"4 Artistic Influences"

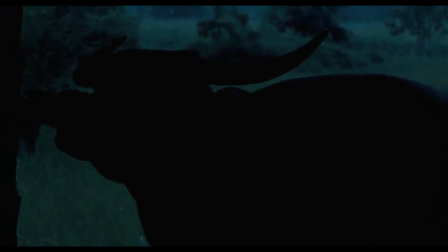[8:15]
The film takes an unusually long time focusing on the small, intricate actions this water buffalo takes,
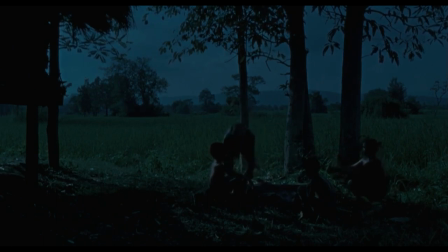[8:21]
allowing the viewer to form some sort of attachment to this domesticated animal.
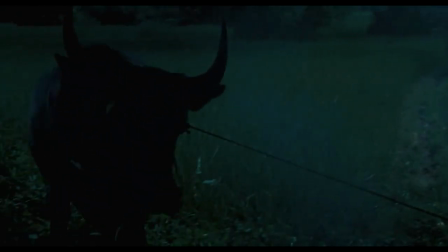[8:26]
Although it is never specified, this water buffalo could be interpreted as one of Uncle Bunmi's previous lives.
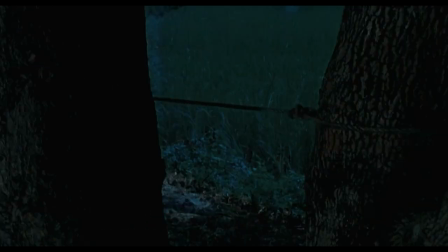[8:33]
This opening sequence is shot, acted, and paced perfectly.
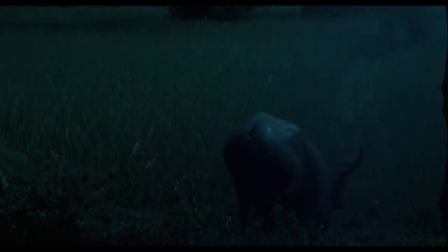[8:38]
To me, the movement of the buffalo feels as if it has intention and the soul of something that is intelligent.
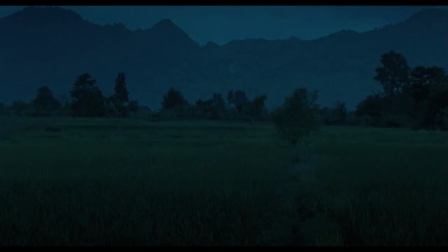[8:44]
I could feel the buffalo's desire to leave within the first 10 seconds of the first shot. The restlessness is clear. The way the buffalo runs across the frame is almost enchanting.
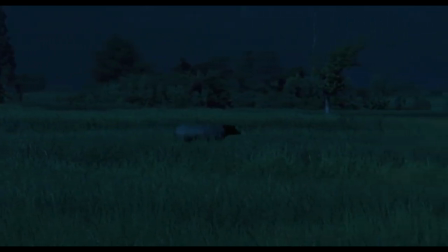[8:55]
This sequence was most probably shot as day for night, but the color correction and grading is immaculate.
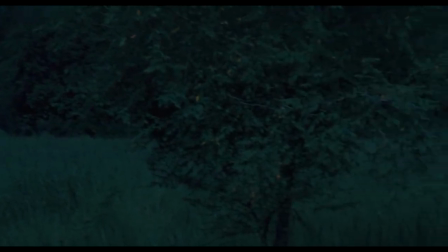[9:02]
It feels as if it is almost sunset, but lighting like this was definitely not achieved through natural means.
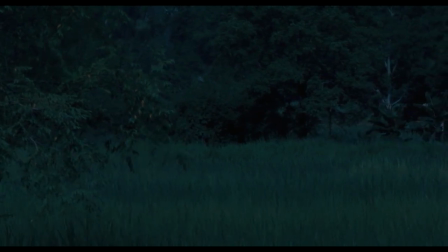[9:09]
Apart from this opening sequence that inspired me heavily, there are so many other shots in this film that, despite their simplicity,
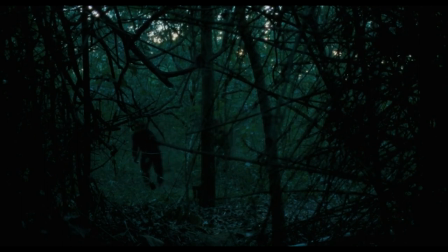[9:16]
somewhat due to the themes of this film, unnerves and calms me at the same time. I know those are two contradicting words, but I don't know how else to explain it. No other film has affected me as deeply as this one.
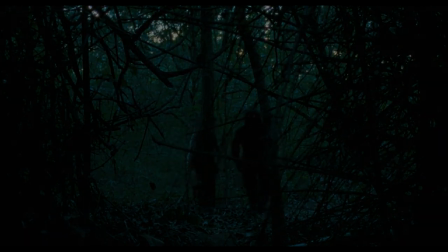The fourth entry in my artistic influence list is a film directed by Ridley Scott called Blade Runner, the critically acclaimed science fiction film that brought the cyberpunk genre into the world of cinema.
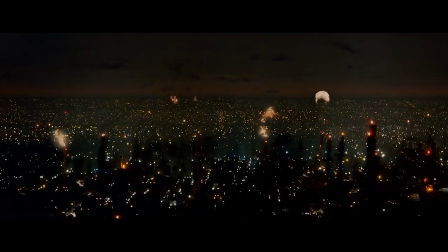[9:51]
What I love so much about this film is its full utilization of the science fiction world to delve deeper into the characters.
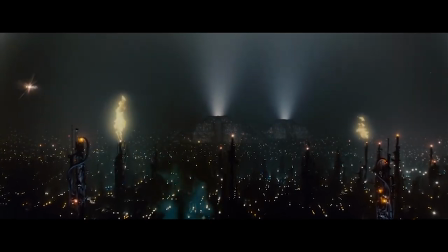[9:59]
Although the main draw of this movie is the world that surrounds it,
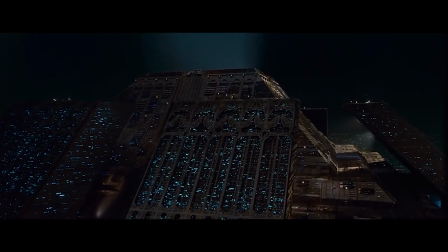[10:03]
the technology of the world is merely a vessel to explore the main question proposed in this film.
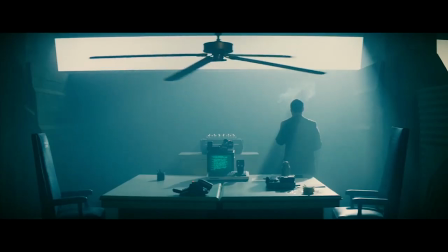[10:08]
What does it mean to be human? Although the themes of this film affect me deeply,
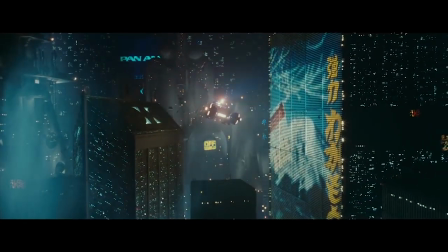[10:13]
the story has been adapted from the book Do Androids Dream of Electric Sheep by Philip K. Dick, and it has been talked about to death,
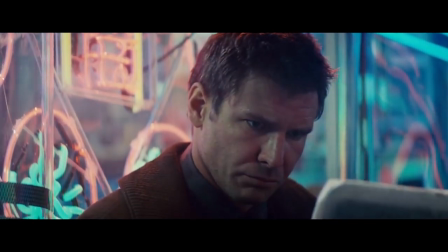[10:21]
so I would like to delve into the set and prop design of the film.
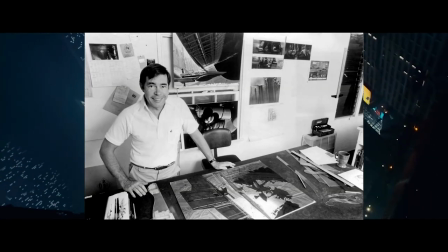[10:26]
Ridley Scott commissioned Sid Mead to do the concept art for this film, but prior to starting work on the concept art for Blade Runner,
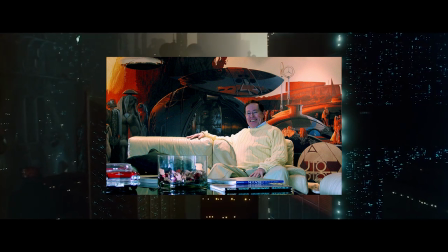[10:33]
Sid Mead was an industrial designer who had been commissioned to provide architectural renderings for mostly car,
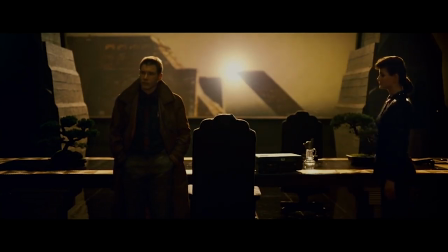[10:40]
hotel, and furniture companies, including Ford Motors.
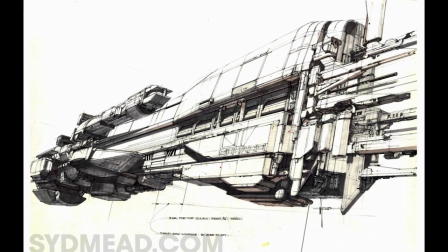[10:44]
When looking at the matte paintings and illustrations Meade did for this film, it is clear that Ridley Scott took enormous amounts of inspiration from Meade's work.
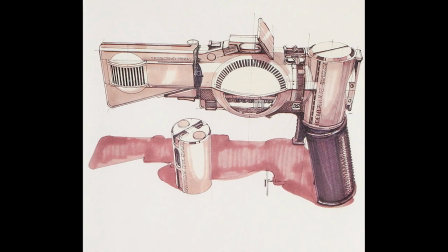[10:53]
Although Meade's work does not directly relate to the screen arts, I really value the importance he places on the design principles of the props within the world.
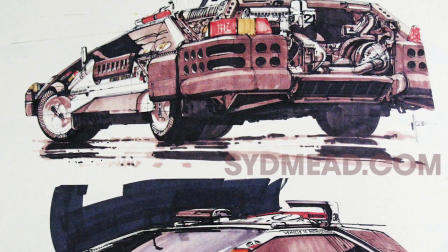[11:02]
Sid Meade states, and I quote, It was sort of an exotic technological interpretation of a third world country, in a way.
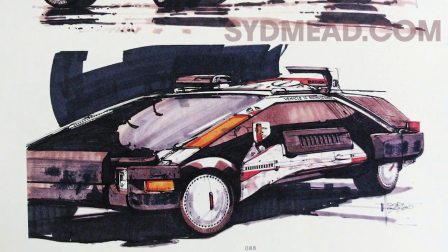[11:10]
So everything looked sort of junky because you had to add things to constantly make it work.
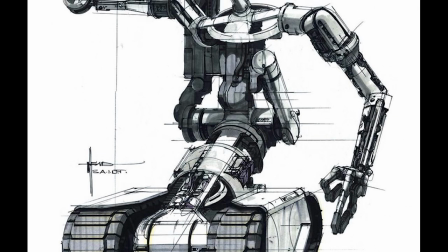[11:15]
As the air got more polluted, or it rained all the time, you needed bigger windshield wipers,
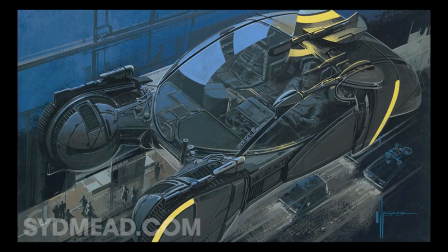[11:21]
windshield washers, bigger air conditioning units, and anti-theft devices plastered all over the car.
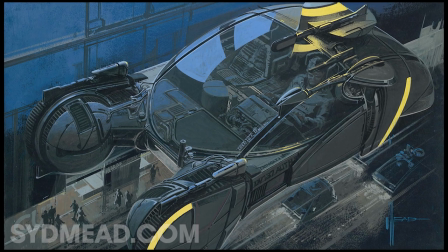[11:27]
And so everything had this lumpy, kind of retrofit look to it. And that's the look of the movie.
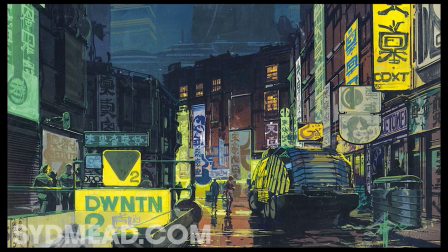[11:34]
This is one of the principles that I wish to apply to all my work. That every design principle within a project must have meaning and a purpose behind it. things should
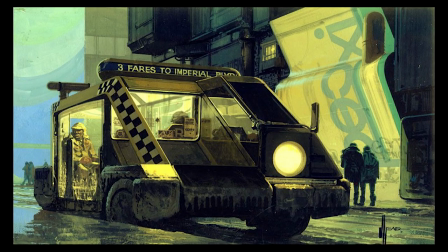[11:43]
not be placed within a scene of a film just because it looks cool it must have intention and reason
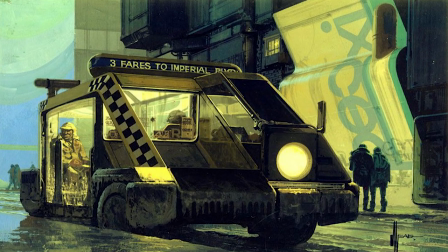[11:49]
I read this journal article that the quote prior was derived from a couple years ago and it completely changed the way that
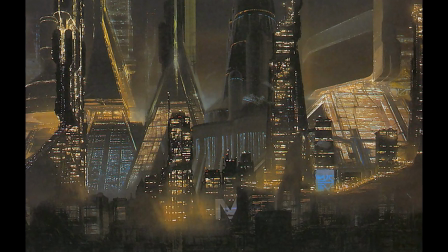[11:56]
I approach making objects and scenes within 3D softwares and I have to thank the late Sid Mead for this revelation I hope you enjoyed, bye bye